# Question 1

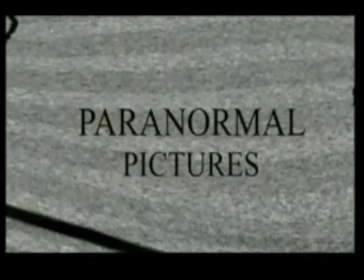Our first shot is the Paranormal Pictures. This is an institution that we made up ourselves. In the background we have white noise. We chose this to show disorientation. There's also cracks in the screen, maybe, to show that there's something wrong.
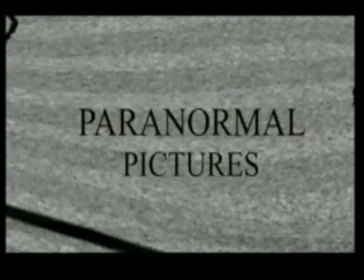We also chose Paranormal Pictures because it has a double P and alliteration.
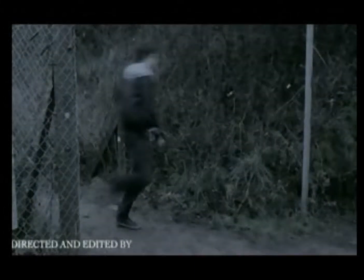This shot is a panning medium shot of the man running into the tunnel. In this shot we've put a filter onto it and it's cool tones. This has made it black and white. But we've also been able to pick out some colours, and one of the colours we decided was green. We could use this to represent life.
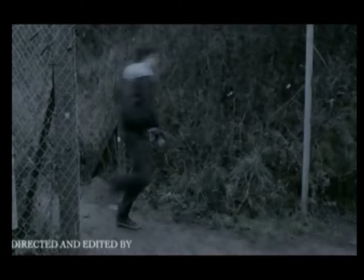Also in this shot we have some barbed wire, which could represent trapped, as in the man is being trapped by whatever is chasing him. The man is wearing quite dark clothing, with just a light coloured hoodie. Usually in horror films, light is vulnerable,
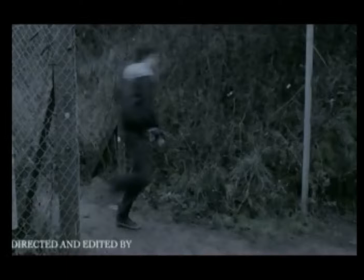but in our horror film we changed the conventions, and he is vulnerable even though he's not wearing very light colours. Our next shot is a long shot through a tunnel. It's very dark lighting, with the only light source being the end of the tunnel. Most people can represent death as being don't walk into the light, whereas in here you literally cannot walk into the light, because if you do you will die, as we have the figure of the mysterious thing there. We haven't shown what it is or who it is yet, so this gives the audience a feeling of tense and suspicion of what is it.
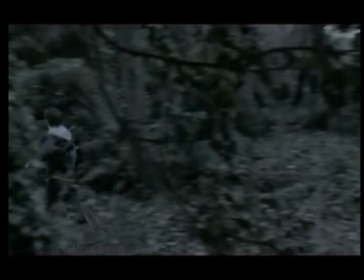The next shot is a medium panning through bushes, as in a point of view shot. We chose the woods as a good location, as there are many trees and barriers that can represent, again, being trapped.
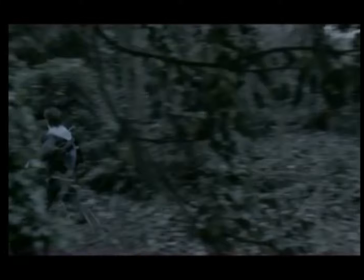We also put a filter on this shot, the cool tones again, to show through the green, to show life. We chose this shot because it's as if the audience are with the girl and we're watching the boy run through the woods, waiting for him to be her prey.
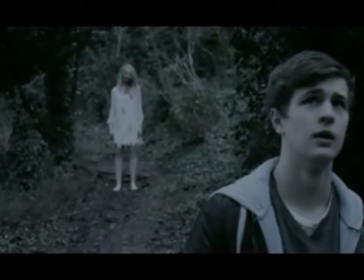This is an over-the-shoulder shot. For this shot we used the rule of thirds, with the boy in the front right corner and the girl in the back left corner. We decided to use this so that the girl is of less focus of the boy, but you can also see her.
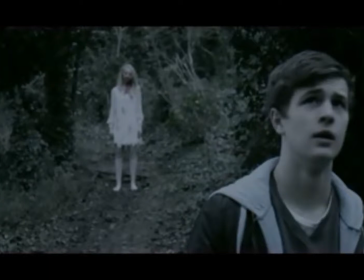We also put a cool tones filter onto this shot, making the green stand out as life, and as well the red on the girl to represent death and blood. We decided to have this shot as the girl behind the boy,
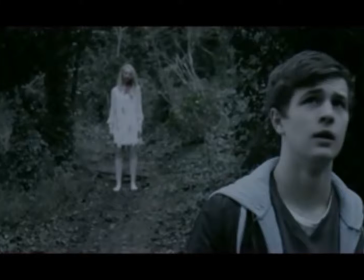so that it's as if the audience know that she's there, but the boy doesn't, so he doesn't know the danger. Whereas the girl is slowly creeping up onto his prey. This part of the woods was very clear, so it would show barriers around them,
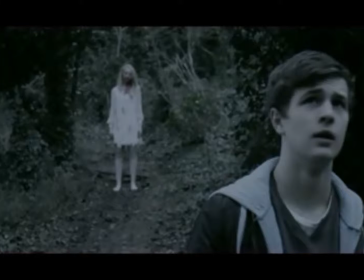but not through them, as if the girl was getting closer and closer to her prey and is ready to attack. This is a close-up of the girl's face.
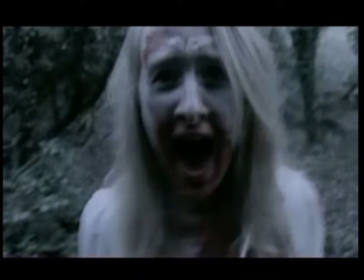We decided to use this shot as throughout the opening we have been building up the tension and then dropping it. So we thought we'd build up the tension and really scare the audience. We used the filter on this again, of cool tones,
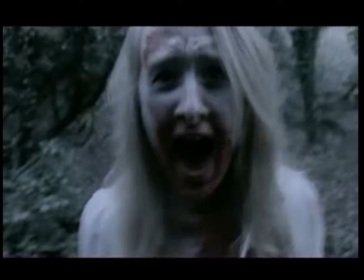and with the red being picked out representing blood, so that mainly all of the girl is quite red. We thought that this would really hook the audience, as it ends with a scream and we only see the girl's face, but we don't know what's happened to the boy.
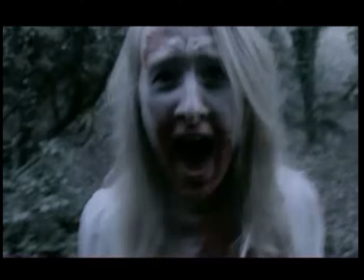We also use this because before it is a point of view shot of the boy, so you really build up the tension as you're looking around, and then suddenly you turn back to where you were and the girl's face is right there. This is the title of our film, Seeking Possession. We have this fading in and fading out from the middle. It's white on the inside, but on the edge there is a little bit of red to show the subtlety, and this could represent the girl because she's wearing a white dress, but she's also got blood on her mouth and ripped in her dress. So we tried to make this represent the girl in the film.
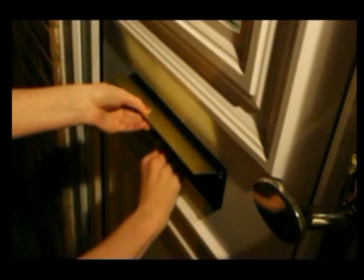After the title we have an equilibrium shot. This shot is a high-angled canted of someone putting something through a letterbox. The lighting in this shot is very warm. We also have quite warm location with the warm
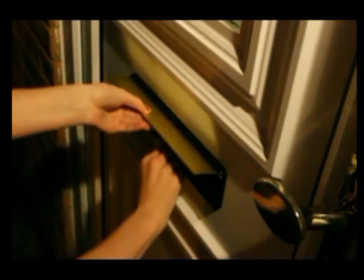orangey bricks and the door handle and letterbox that is quite a yellowy colour. We also have the reflection of the letterbox up on the door, making that also seem yellowy and warm. Because we chose a home environment, the audience can connect to the story a bit more, because
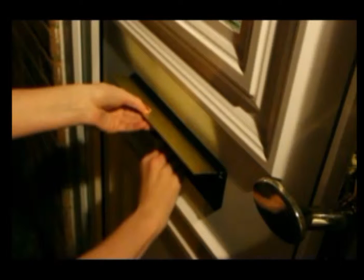they think that homes are safe, whereas we can show them as not being.
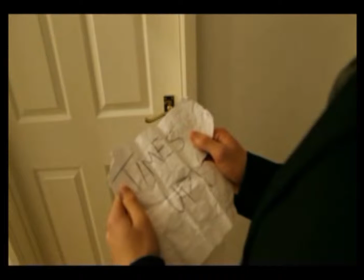The next shot is a high angled over the shoulder shot. The lighting in this is also quite warm, giving a homely feeling. The location is quite white, so it's also showing the vulnerability of the man in his own home.
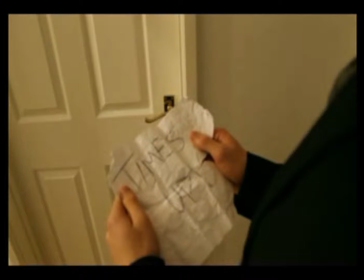We can also see the letter that the man is holding. It's quite scrumpled up, and the writing is very scratchy, as if someone has quickly written it down. So this could lead connections to the girl, making the audience want to see who wrote it and why they wrote it, to make them carry on watching the film.
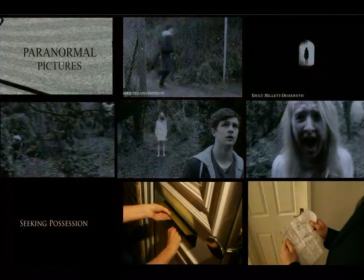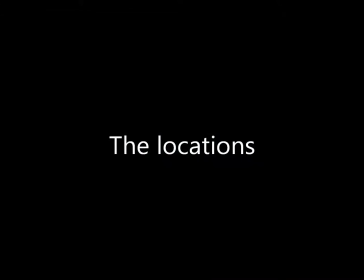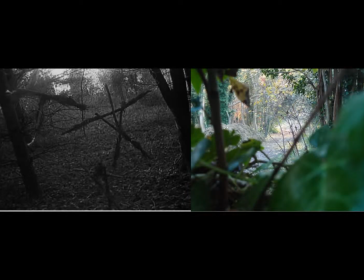We chose our main location based on the film The Blair Witch Project. We found that as that was based in the woods, it was quite scary and it had many barriers. And so we thought we could use this to help us show our film and use many barriers to show the trap of the man.
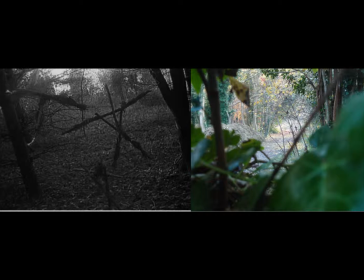We also thought that the lighting in the woods can be very dark, like in this picture of from the Blair Witch Project. And so with the editing and at the right timing, we could get the right lighting to make it look as if it was dark and make it feel very tense and scary for the audience.
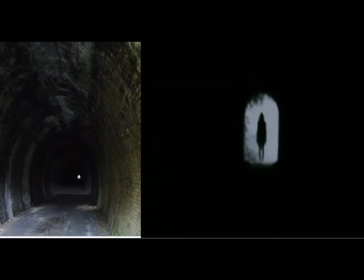Our location of the tunnel is similar to the location in the film called The Tunnel. We decided to use this as it can be long and scary, and we made it very dark just so you could just see the outline of something.
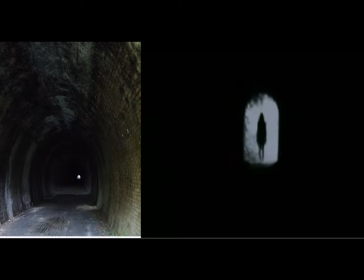The tunnels are the same, they've both got an arching, whereas the one in the film The Tunnel is much longer than the one that we used.
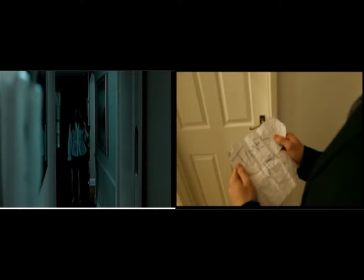Our last location of the house is also similar to the setting in the beginning of The Ring. We have the long corridors and the white walls in both of the scenes, showing vulnerability.
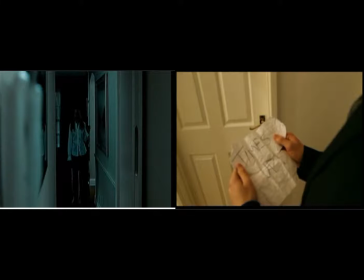Whereas in our one, we thought we'd have much warmer lighting as it's the equilibrium and we're showing hope and nice and warm love and a house of his life. Whereas in The Ring, it's quite cold as it's just getting into the story of The Ring.
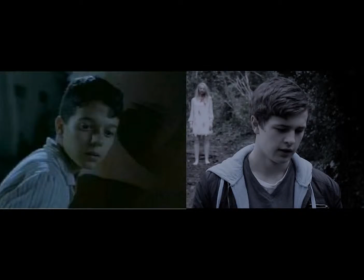The main boy in our horror film is very similar to the main boy in The Devil's Backbone. As you can see, they have the same kind of hairstyle and the same kind of look and facial expression. They also are both of the teenage age years,
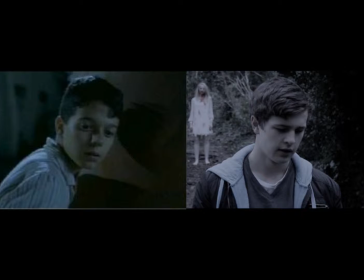and so this is quite an unusual age to be the victim of a horror film, as it's usually teenage girls who are the victims, whereas we decided to change the conventions of horror films, and obviously so did The Devil's Backbone, and have a teenage boy instead.